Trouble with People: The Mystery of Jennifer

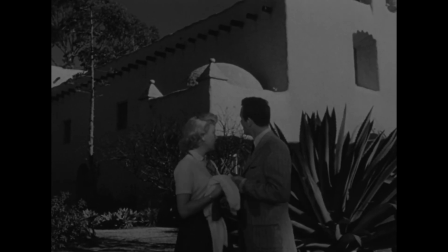0:05 The old padre must have been quite a guy. To build a string of these things, you had to believe in what you were doing.
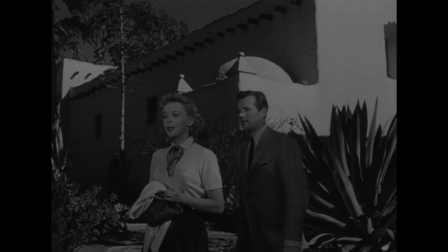0:13 It was easier then.
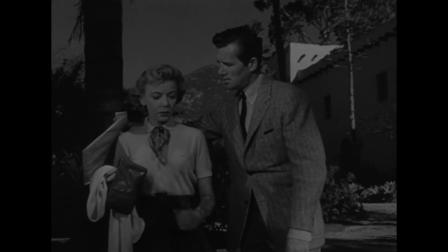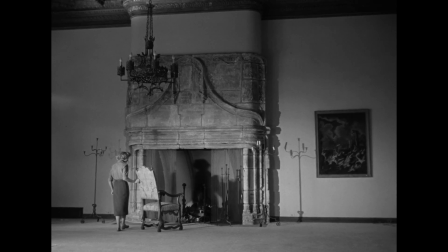0:19 Why? Well, didn't have the problems we have now.
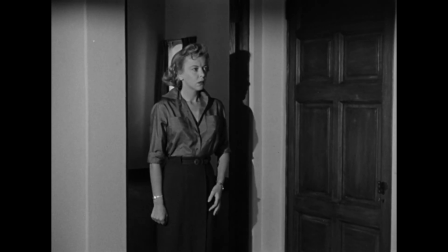0:25 Uh-uh. Machine age and everything. Uh-uh.
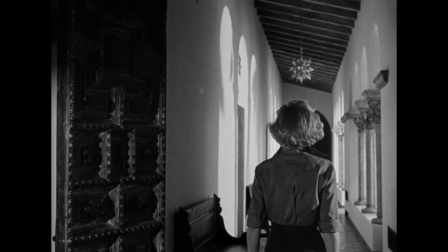0:31 What makes you think the machine age is our real problem today? It is.
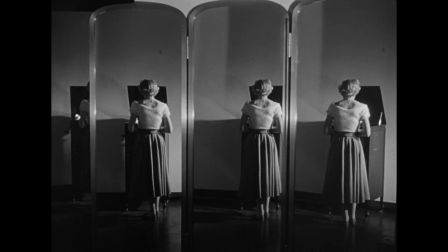0:37 No. Our real problem today is the same one they had then.
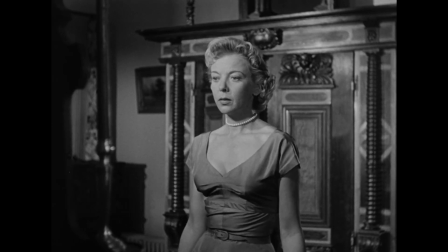0:42 People. Did you ever have your feelings hurt by the super chief? Of course not. What's that got to do with it?
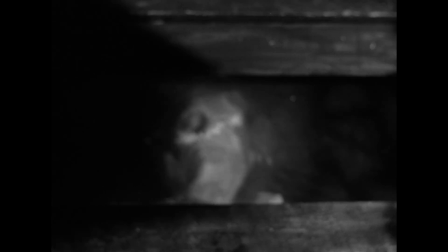0:49 You have trouble with people. Me, for instance. You're sensitive about people.
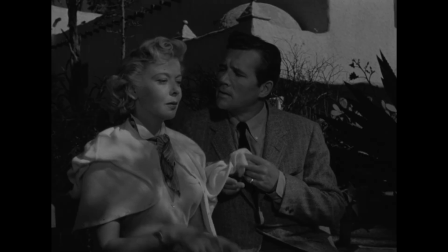0:56 I'm not sensitive. Of course you are. Look, I didn't say you were a liar or a cheat.
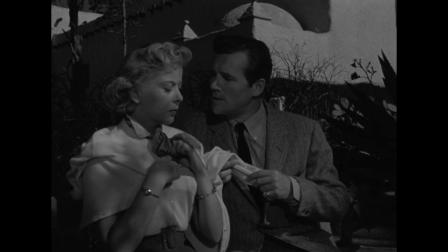1:01 I just said you were sensitive. Since when is that a dirty word? You make it sound like a disease.
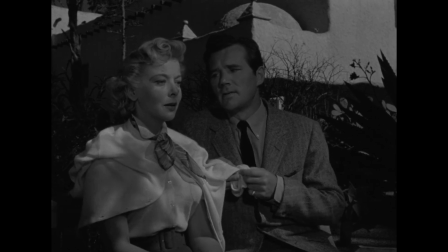1:09 Watch it. I'm sensitive.
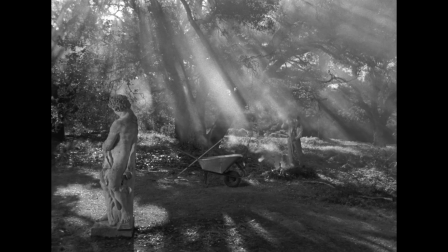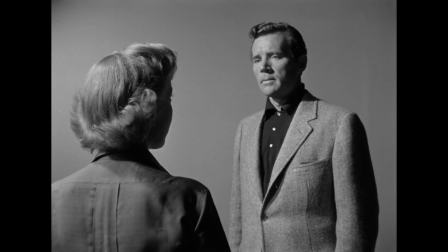1:24 In the harsh and glorious sunlight of Southern California, consider the romance and terror of the shadow in film noir.
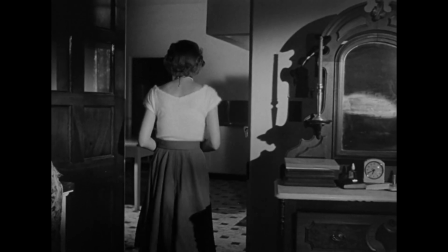1:33 Shadows, plural, cloak a scene in mystery, but true menace lies in the faintest of movements, the animation of a lone shadow,
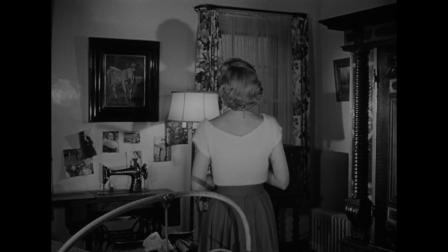1:42 breaking the atmosphere with a hint of voyeurism or violence, an agitated movement on the periphery of strained vision.
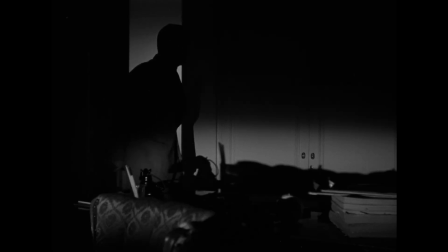1:51 In film noir, the night has a thousand eyes, but the night is not a syndicate.
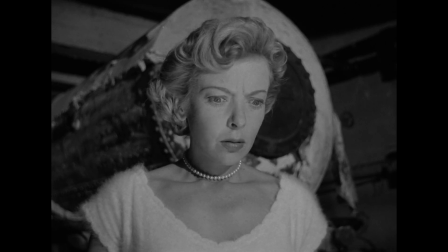1:57 Each probing stare that emerges out of that blackness is individual, creatures of torment and desire.
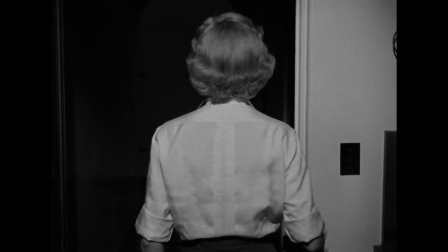2:05 Like many noir films, Jennifer is about a failure of social connection.
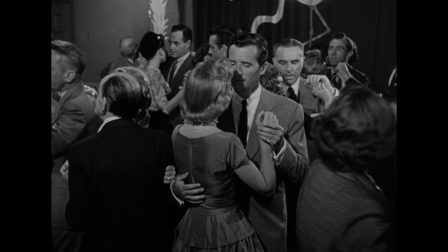2:10 It is also a romantic mystery, told through characters, sirens,
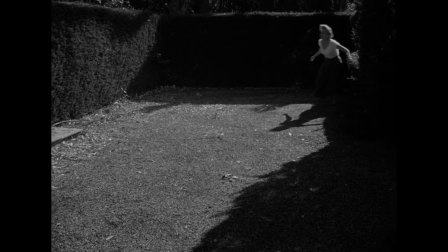2:15 spinsters, and satyrs, trapped in a web of miscommunication.
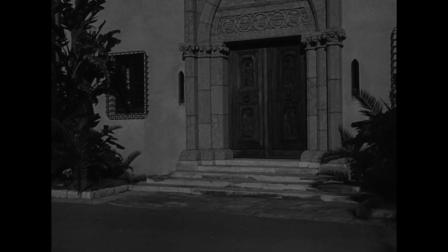2:22 This mystery is signaled at the start, with the movement of a lone shadow stalking the threshold of an empty,
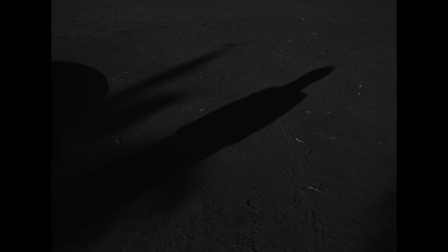2:30 gothic, Californian estate. To this solitary shadow, the film will inevitably return.
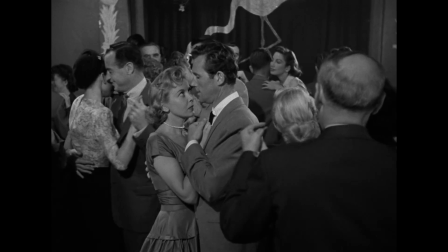2:39 Pardon me, but I gotta run
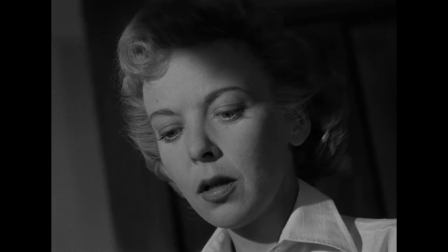2:45 The fact's uncommonly clear
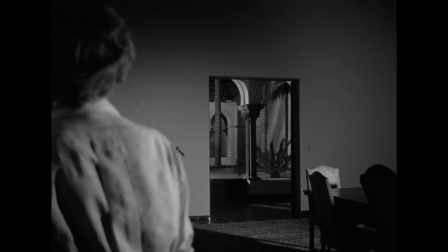2:51 Gotta find who's now number one And why my
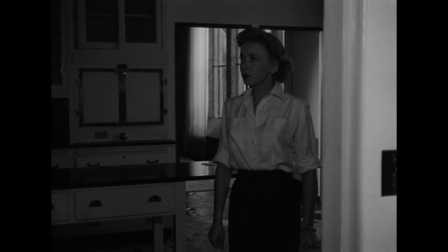2:59 angel eyes ain't here So drink up
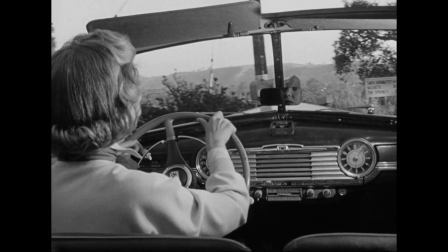3:10 Driving through the secluded, sun-soaked beauty of Montecito, California,
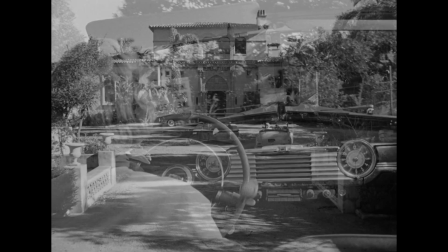3:15 Agnes Langley is a single woman on her way to assume a lonely job as caretaker of the Gale family estate.
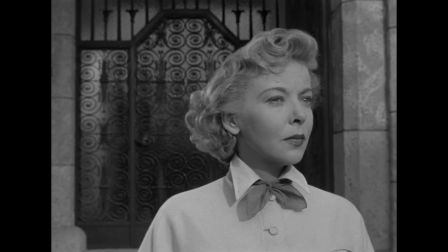3:24 She will reside in the Gale family's empty, Spanish-style mansion,
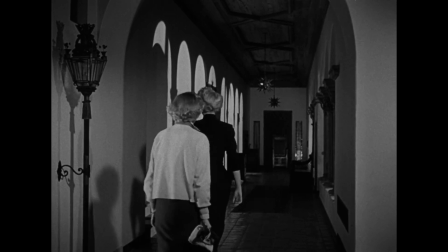3:29 their palatial home cloaked in shadows and dynamic chiaroscuro,
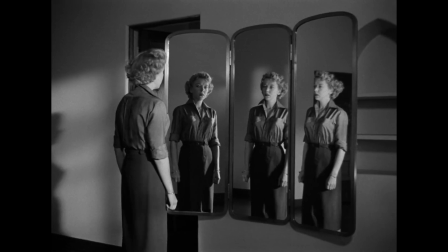3:35 a forsaken setting made lonelier by the echoing reflections of its many vanities.
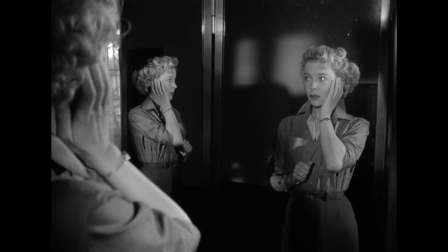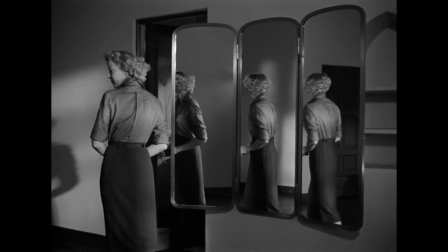3:46 The position was previously held by Jennifer, a cousin of the Gales who has disappeared mysteriously, leaving behind all of her possessions.
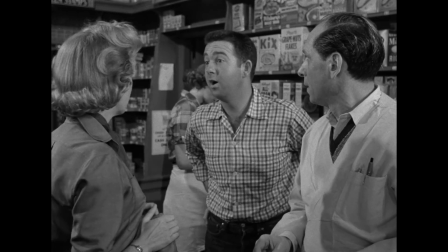3:58 Langley has cause to be suspicious. The local town is full of gossip about Jennifer and the Gales.
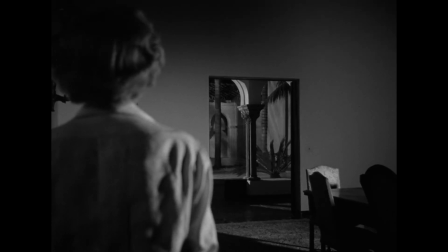4:05 The haunting, spare atmosphere of the house furthers her suspicions,
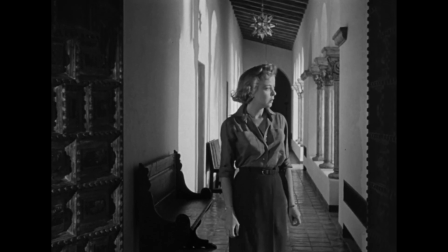4:09 its darkened hallways and dusty furniture pierced by beams of light.